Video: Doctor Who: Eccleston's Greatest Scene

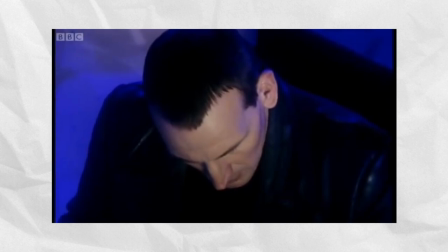[4:08]
The doctor cancels out the signal that's hiding this mysterious force, and as he looks up, he sees his worst fear.
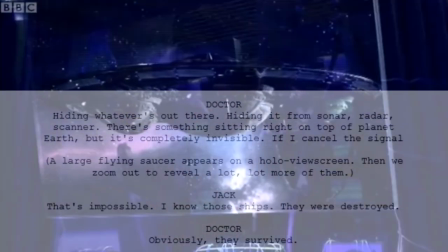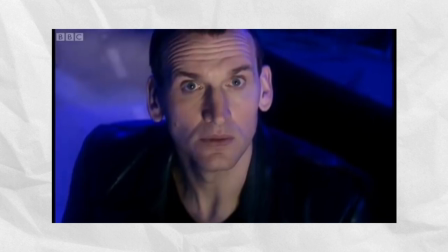[4:24]
As soon as he sees the ships, his gaze locks in place.
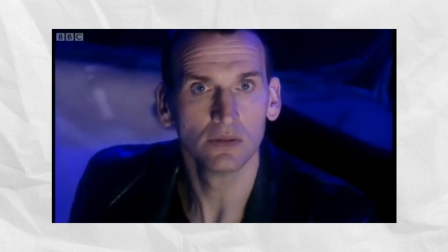[4:29]
He is still. He sits there, trying to rationalize what he is seeing, getting over his shock and probably fear. He doesn't move his head or his eyes, he is fixed to the screen.
That's impossible.
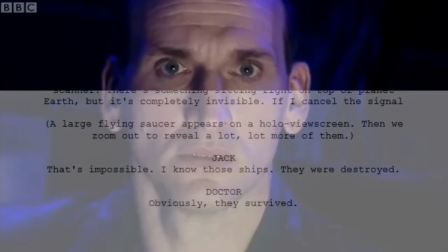[4:42] I know those ships. They were destroyed. For you said they survived.
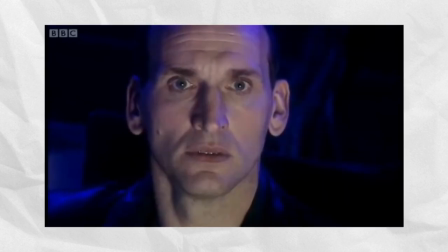[4:47]
The way he delivers this line, low and quiet, defeated. This is a huge moment for the Doctor.
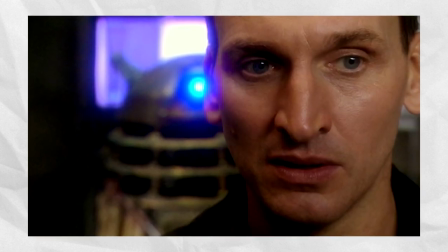[4:54]
When he met the lone Dalek earlier on in this season, he knew that to be the last survivor.
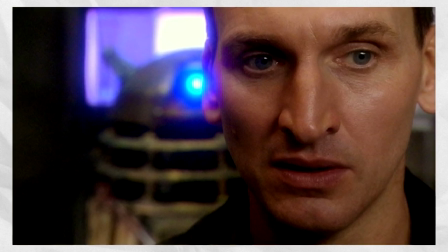[5:00]
It even said as such, one Time Lord, one Dalek survived. And that Dalek died.
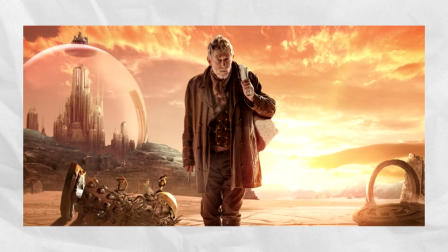[5:05]
From what he knew, his actions in the Time War, as heinous as they were, they worked.
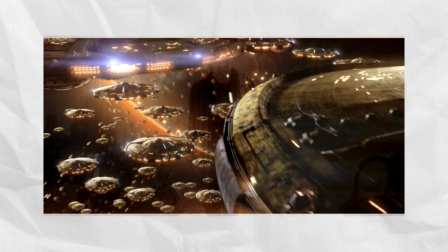[5:11]
He believed it to have been a successful act, destroying the Daleks once and for all.
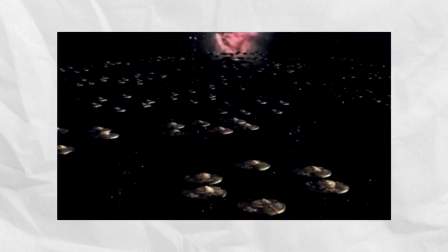[5:17]
But here, right now, there is a whole fleet, thousands and thousands of them.
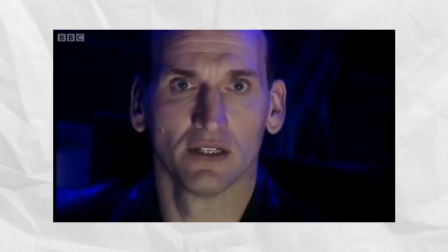[5:22]
We see in this moment his realisation that he destroyed the Time Lords.
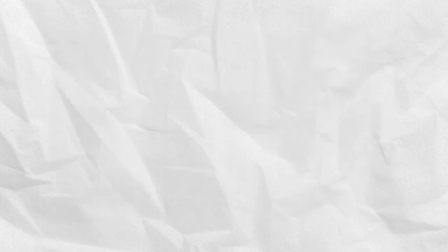[5:28]
He destroyed his home for nothing.
200 ships, more than 2,000 on board each one.
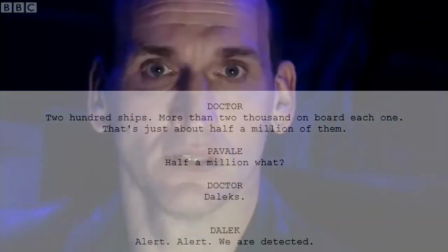[5:34] That's just about half a million of them. Half a million what? Daleks.
He is so matter of fact here.
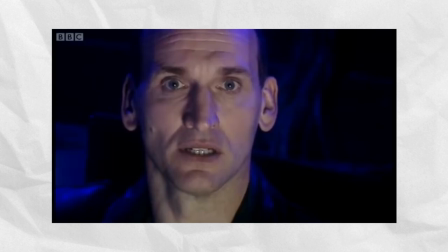[5:40]
He doesn't have the energy to muster any other kind of response here. He's still processing what he's seeing.
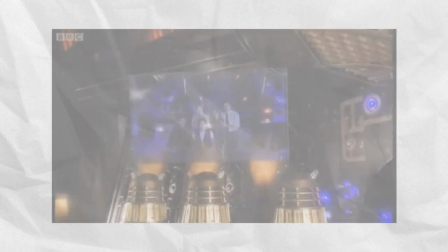[5:47]
But as soon as the Daleks contact him, you can see him physically shift himself,
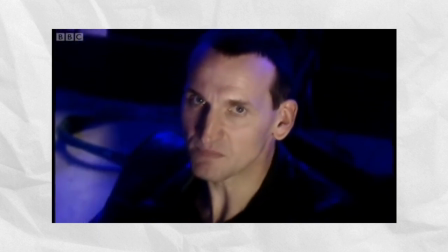[5:52]
rolling his shoulders back, getting himself ready to talk to the enemy.
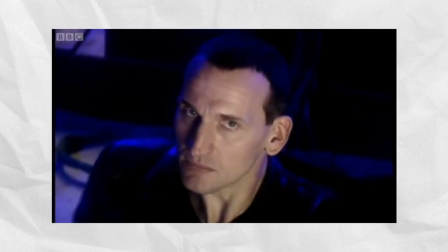[5:57]
Also, notice the look on his face. an utter distaste at the sight of the Daleks.
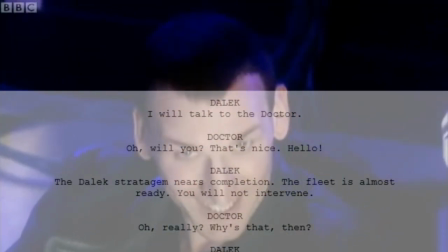[6:03] I will talk to the Doctor. Oh, will you? That's nice. Hello. The Dalek stratagem nears completion.
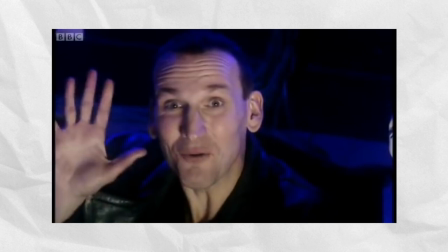[6:10]
Some classic 9th Doctor cheeky sarcasm here, trying to stay cool and collected, but his forced smile quickly fades.
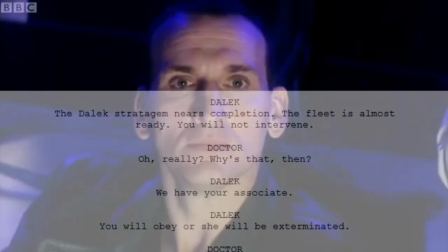[6:18] The fleet is almost ready. Oh, really?
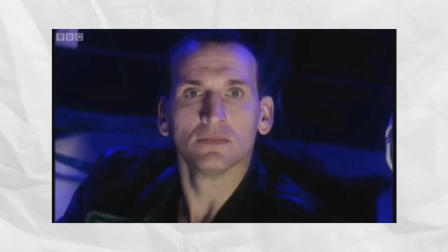[6:23] Why's that?
The delivery of this line is so matter-of-fact,
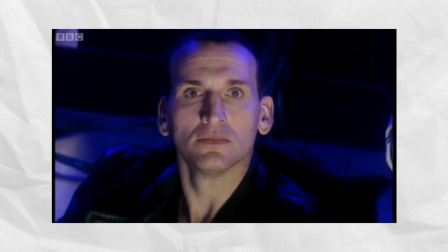[6:28]
intimidating even, as if to say, what could possibly stop me from getting involved and destroying you? His head is held high, as if to look imposing, giving off the air of someone who won't back down.
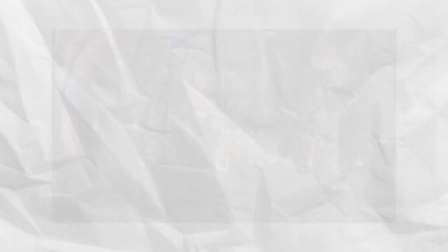[6:40] We have your exit.
The Daleks play their hand straight away, threatening Rose.
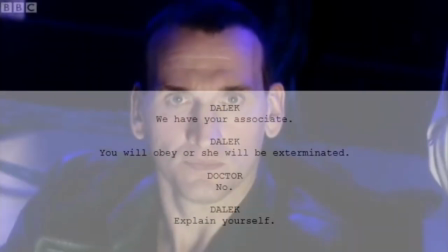[6:47]
This visibly affects the Doctor.
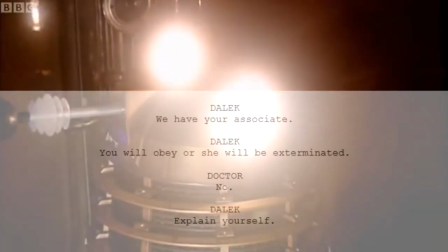[6:49]
His head moves, he shifts away from his imposing posture, as if this has stumped him, made him worry a bit.
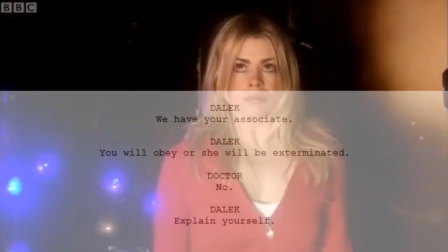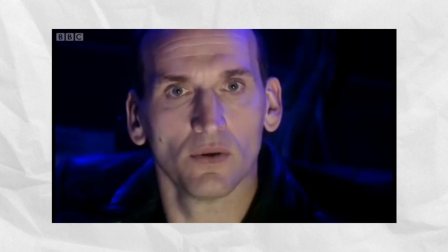[7:05]
but then he comes in with the most defiant answer that he could possibly give
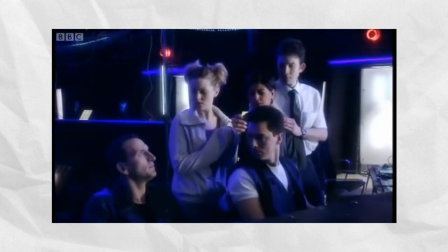[7:09]
everyone looks at him the music kicks in as he defies the daleks i
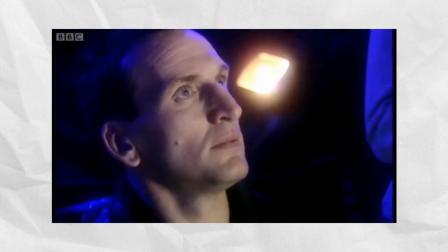[7:14]
love how with one word the daleks get completely thrown it shows their underlying fear of the doctor they don't know what he's going to do,
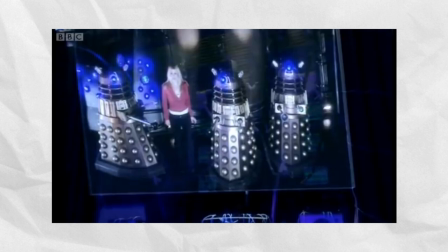[7:23]
and that scares them.
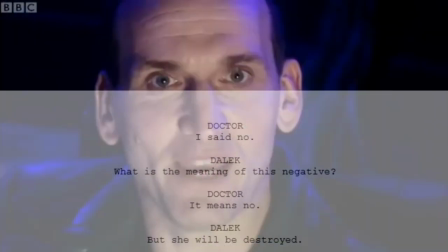[7:29]
I love how each time the doctor says no,
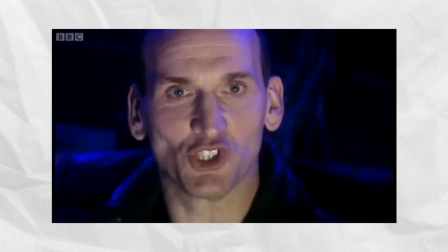[7:35]
it builds, slowly getting more passionate and emotional, until this.
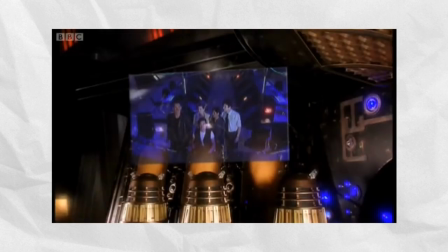[7:43]
He stands up, ready to face down the Daleks, launching into a speech filled with hope,
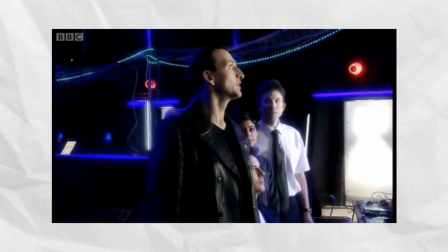[7:50]
passion, fueled by his care for Rose, his love for her.
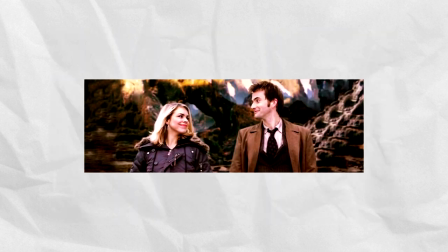[7:55]
I think that people often think it was the Tenth Doctor who fell in love with Rose.
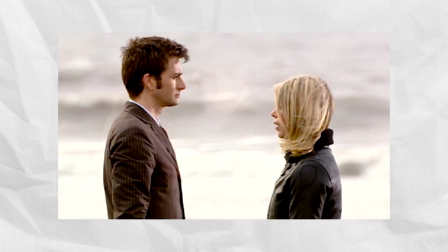[8:00]
But his feelings for her actually started back with the Ninth Doctor. And we can see that coming through here.
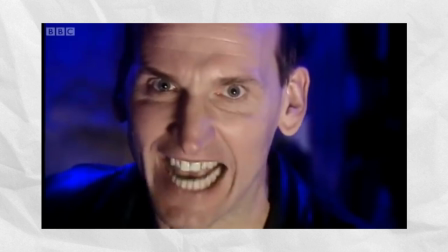[8:07]
But it's not just that. You can also see his hatred for the Daleks spill out of him towards the end of this speech.
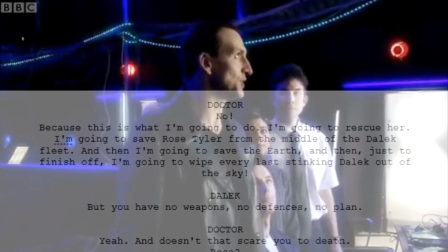[8:15] Because this is what I'm going to do. I'm gonna rescue her.